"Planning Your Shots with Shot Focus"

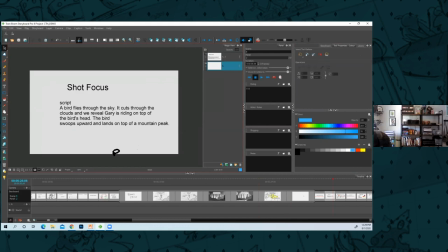So I'm going to talk about shot focus. This is the script I wrote last night.
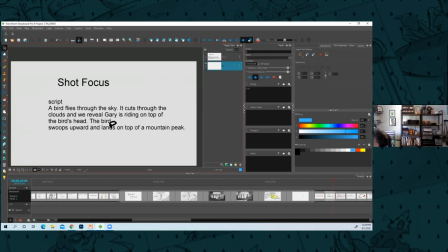A bird flies through the sky, cuts through the clouds, and reveals Gary is riding on top of the bird's head. The bird swoops upward and lands on top of the mountain peak. So I'll get that in the script. It'll be an action description. None of this is formatted to script, so it doesn't look like this.
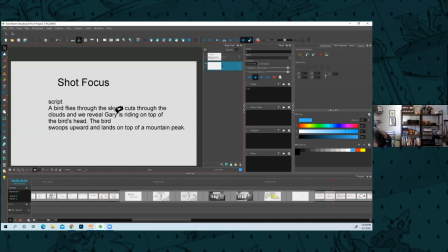So you read the action. Okay, the first thing, bird flies through the sky. Well, we have to introduce the bird and we have to show it flying.
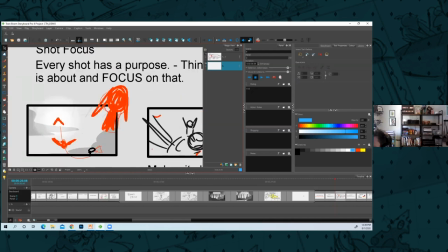So that'll be the first story beat. You know, it's good to start on some kind of inanimate object.
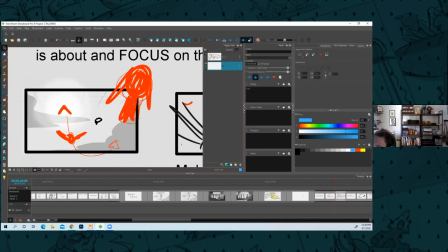A lot of times when introducing a character, just cutting to the character is very jarring.
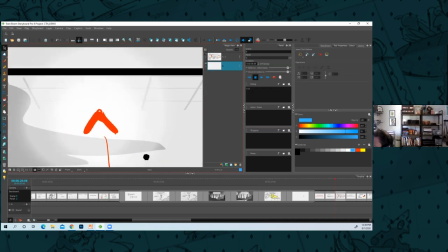So I'm like, what if we start on the sun and we, the bird appears, you know,
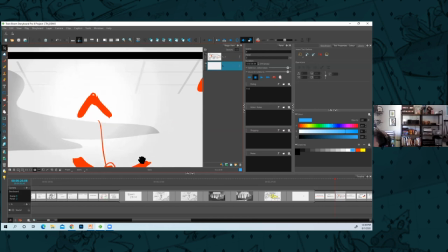as a silhouette because it's backlit by the sun. And then we pan down with the bird and we swoop up.
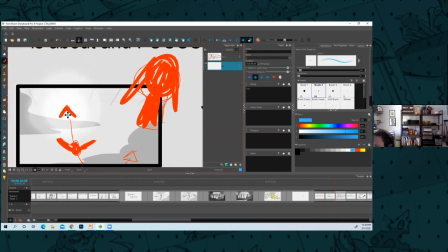And me as an audience, I'm seeing this strong silhouette. I'm like, OK, there's a big bird.
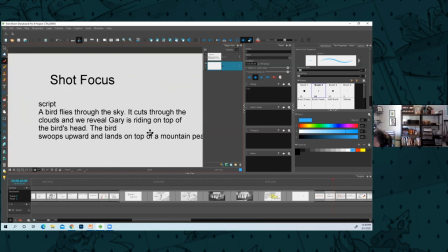There's a bird. The next moment is it cuts through the clouds and we reveal Gary is riding on top of the bird's head.
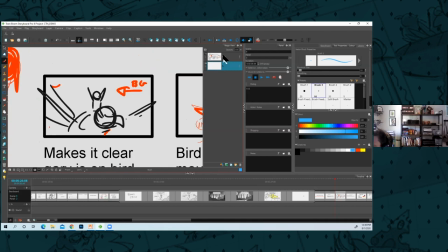So here, make it clear Gary is on the bird. And my thumb, I'm like, what's the clearest shot I can possibly think of showing Gary on the bird?
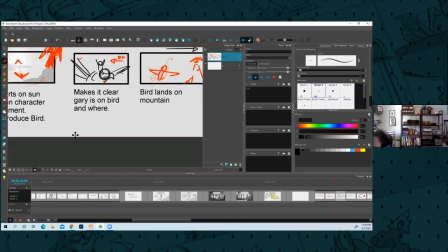Probably something like this. I can worry about, you know, adding the cloud elements and all that, you know, maybe
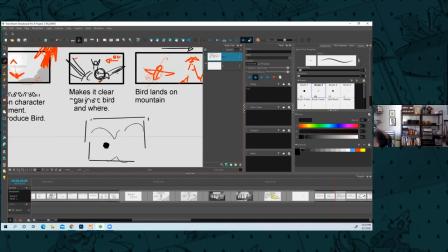there's a cloud and then we see the bird burst through it with Gary. So I'm working out how all this happens. And then we're, you know, in that kind of tracking shot with Gary.
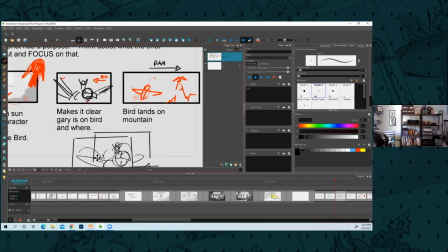Or, you know, maybe I don't need that at all. Maybe we can just cut to Gary. But the point is, Gary's on the bird, so how do I show that in the clearest way possible? And then the bird swoops upward and lands on a mountain peak. So here, bird lands on a mountain.
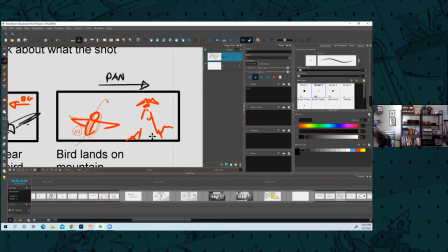How can I show that again in a really clear way?
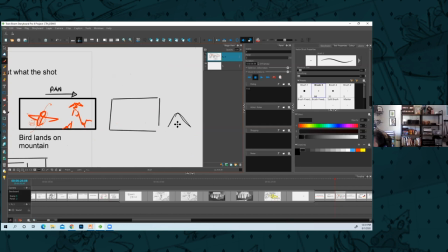I could shoot it from the other way, but that's not as clear if, you know, the bird swoops in. It lands maybe more in the foreground on a mountain peak.
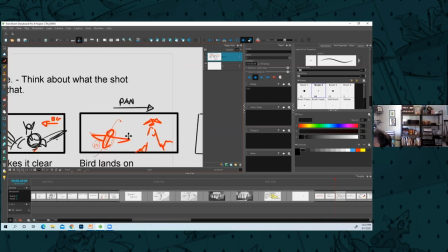Like I want to make it really clear that it's a mountain, so I shot it at this direction.
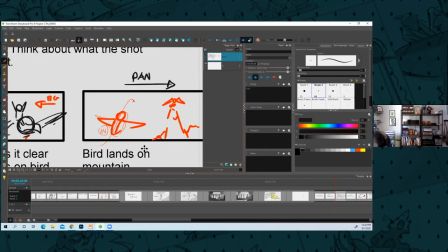I thought about how do I introduce the mountain.
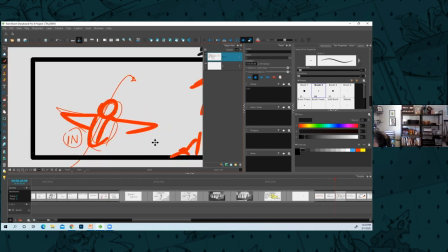I think a pan would be a simple nice way where we're tracking with the bird. We have something to track with.
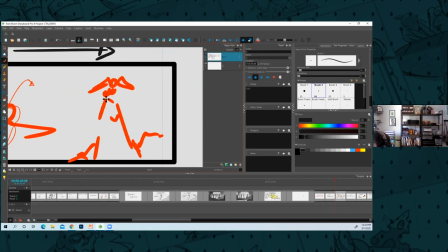We pan with that animation to the new element I'm introducing, mountain. And then I show bird land on mountain.
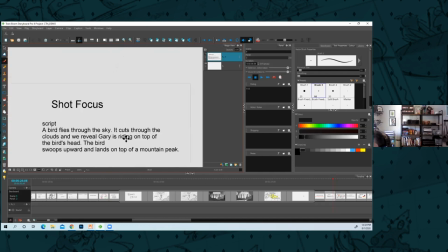so you got to be um really i don't know kind of a nerd and just go through bird flies through the sky um that's the first shot i could do that gary's on top bird
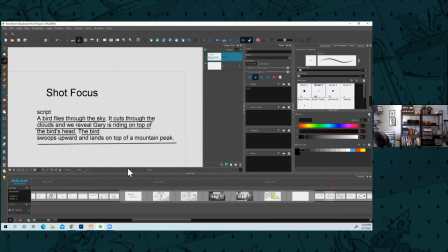hoops upward and lands on a mountain peak and um so i'm like okay i'll do this in three shots and then i draw the sound thumbnail And then maybe I'll think about it later. I'm like, oh my gosh, if I just did one background, maybe I have the sun here.
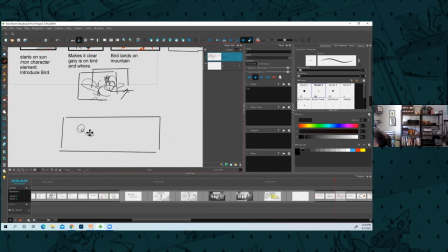You know, the bird swoops in
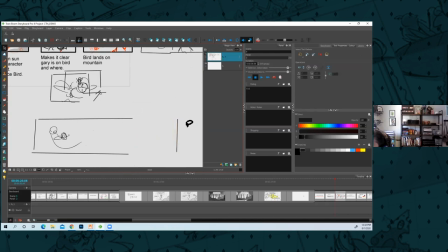and then maybe we go to speed lines or something and Gary's on the bird and we're tracking with him for a bit. And then, you know, maybe we have the mountain here. Maybe I can combine it all into one shot.
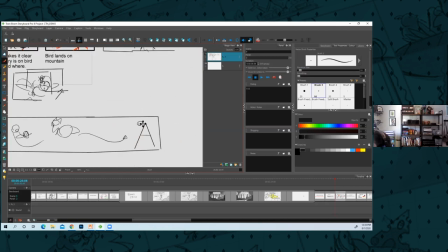You know, I'll approach it from every angle. And in the end, I'll try and figure out what's best for the production. So sun lands
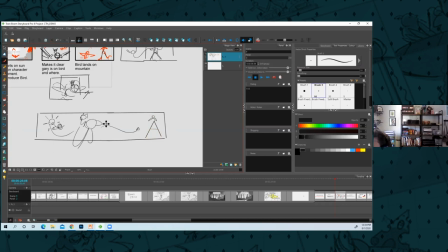there and mountain. This would probably be better for a feature where you can have you know crazy camera moves and you can track the stuff.